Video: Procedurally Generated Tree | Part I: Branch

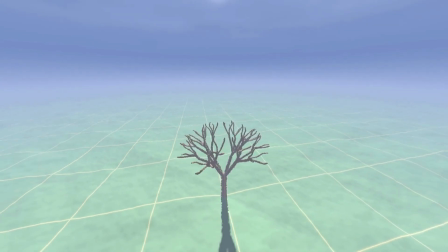0:00 Under a clear blue sky, the sun moves slowly across the scene.
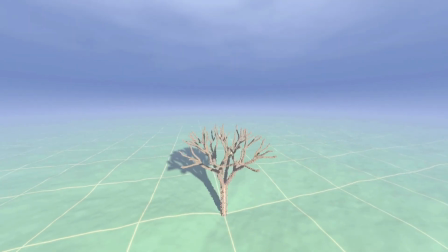0:05 As it does, the shadows of the tree shift and stretch,
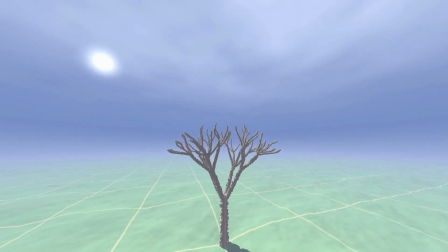0:11 following the sun's movement.
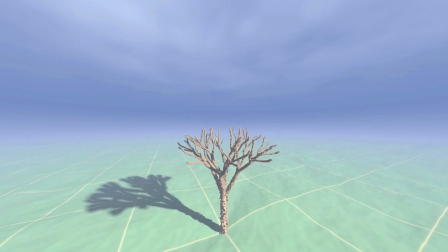0:14 In the very center of the scene, a tree begins to emerge quietly,
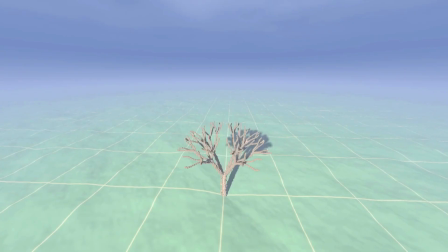0:20 naturally, as if growing before your eyes. Have you ever wondered how this is being created?
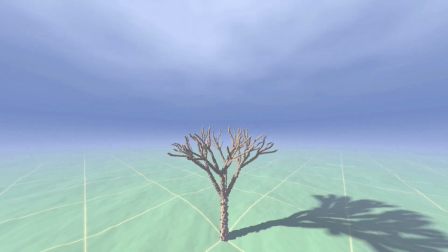0:27 In this episode, I will begin by showing you the first part, the generation of the tree branches.
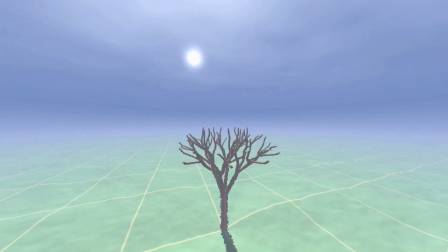0:35 From here, I will walk you through the geometry and the shading of the branches.
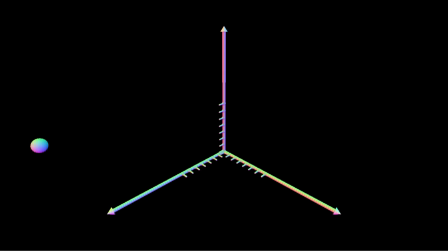0:42 Let's begin with the geometry of the tree branch. We start with a blank scene and generate 2 points in space, point A and point B. These 2 points will define the endpoints of the initial branch segment.
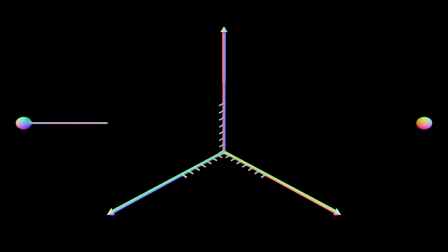1:01 Now we connect the point A and point B with a line segment. This segment will serve as the axis of our branch. Then I talk about the principle behind the capsule shape.
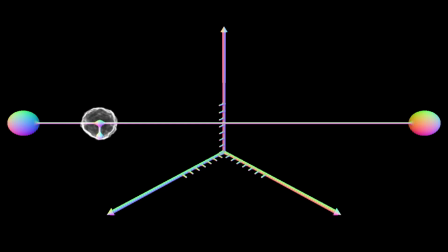1:18 A capsule can be the length of a cylinder with hemispherical caps at both ends. For any point moved through space, we calculate its projection onto the line segment AB.
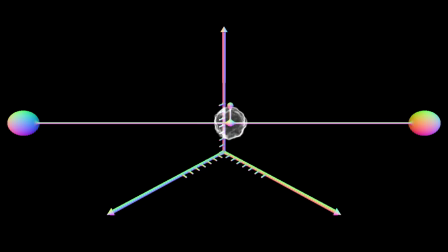1:33 If the distance from the point to the projection is less than a given radius r, then the point lies inside the capsule. Otherwise, is outside the capsule, just like what you see here, where the point remains within the transparent sphere.
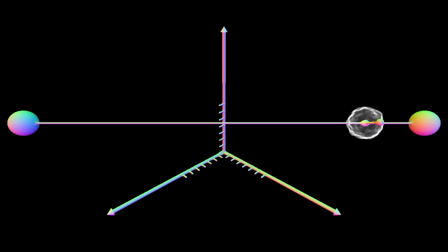1:52 This gives us the sight distance function, or SDF, for a capsule, a fundamental building block for constructing small soiled branch geometry.
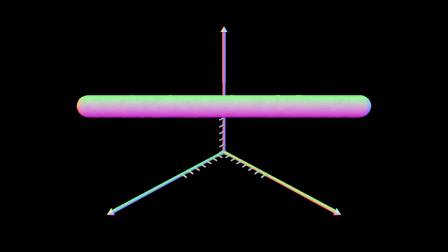2:05 But a perfect capsule is far too regular. It lacks the natural irregularities and the complexity of a real tree branch. To address this, we apply fractal noise to the capsule's surface.
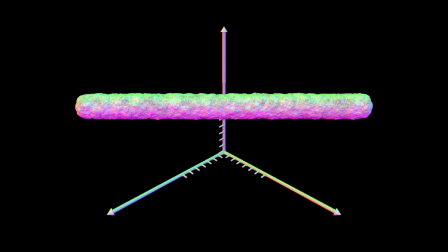2:21 This noise distorts the small sphere, adding small variations and organic twists. Now, as you can see, the geometry starts to resemble a much more realistic, lifelike tree branch.
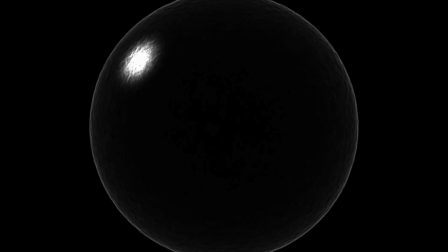2:37 Let's move on to the shading of the tree branch, how light intersects with the surface to give it depth and realistic feel. We begin with the transparent sphere to have visualized lighting. The highlight on the sphere represents the position of the sun.
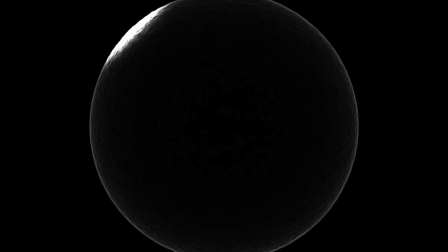2:56 As the sun moves through the sky, this principle shifts accordingly. This simple tool helps us understand how the direction of light influences the shading of our scene.
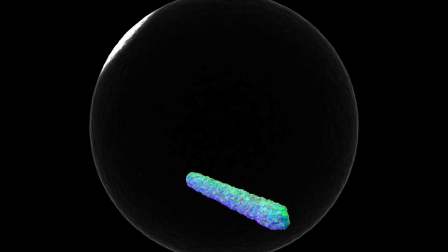3:11 Diffuse shading models are how light scatters on a rough surface, unlike mirrors where light reflects in a single direction.
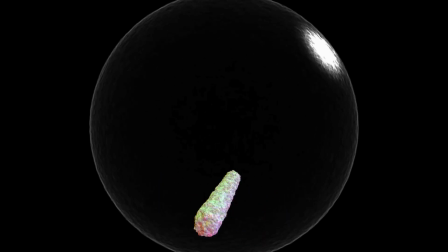3:22 A diffuse surface scatters light evenly, depending on the angle between the surface normal and the incoming light.
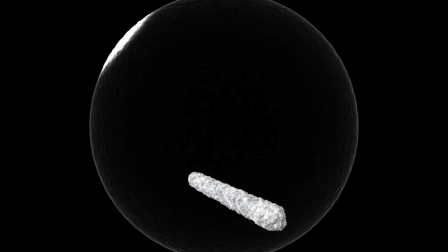3:31 To explain this, we gradually transition the surface of the branch from a normal-based
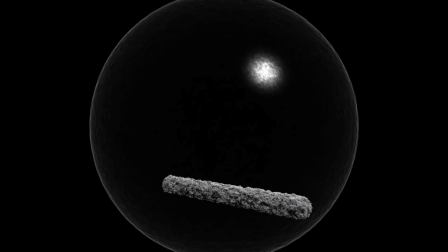3:39 visualization to a grayscale map. In this grayscale view, bright areas indicate high diffuse intensity.
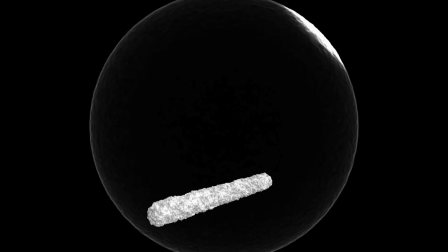3:48 They face the light more directly.
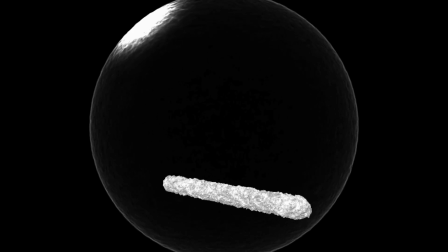3:51 Darker areas receive these lights as the surface normal point away from the light source.
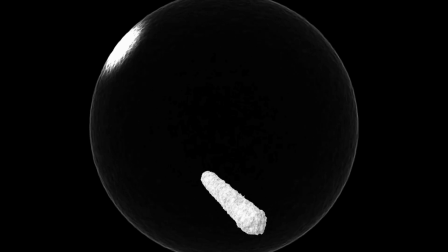3:58 Now, we have a grayscale map representing the diffuse light intensity.
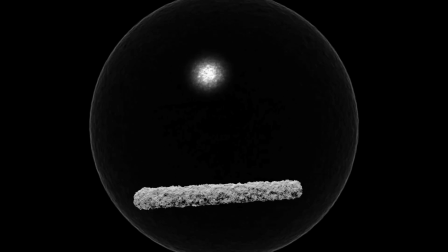4:05 We multiply it with original color texture of the branch.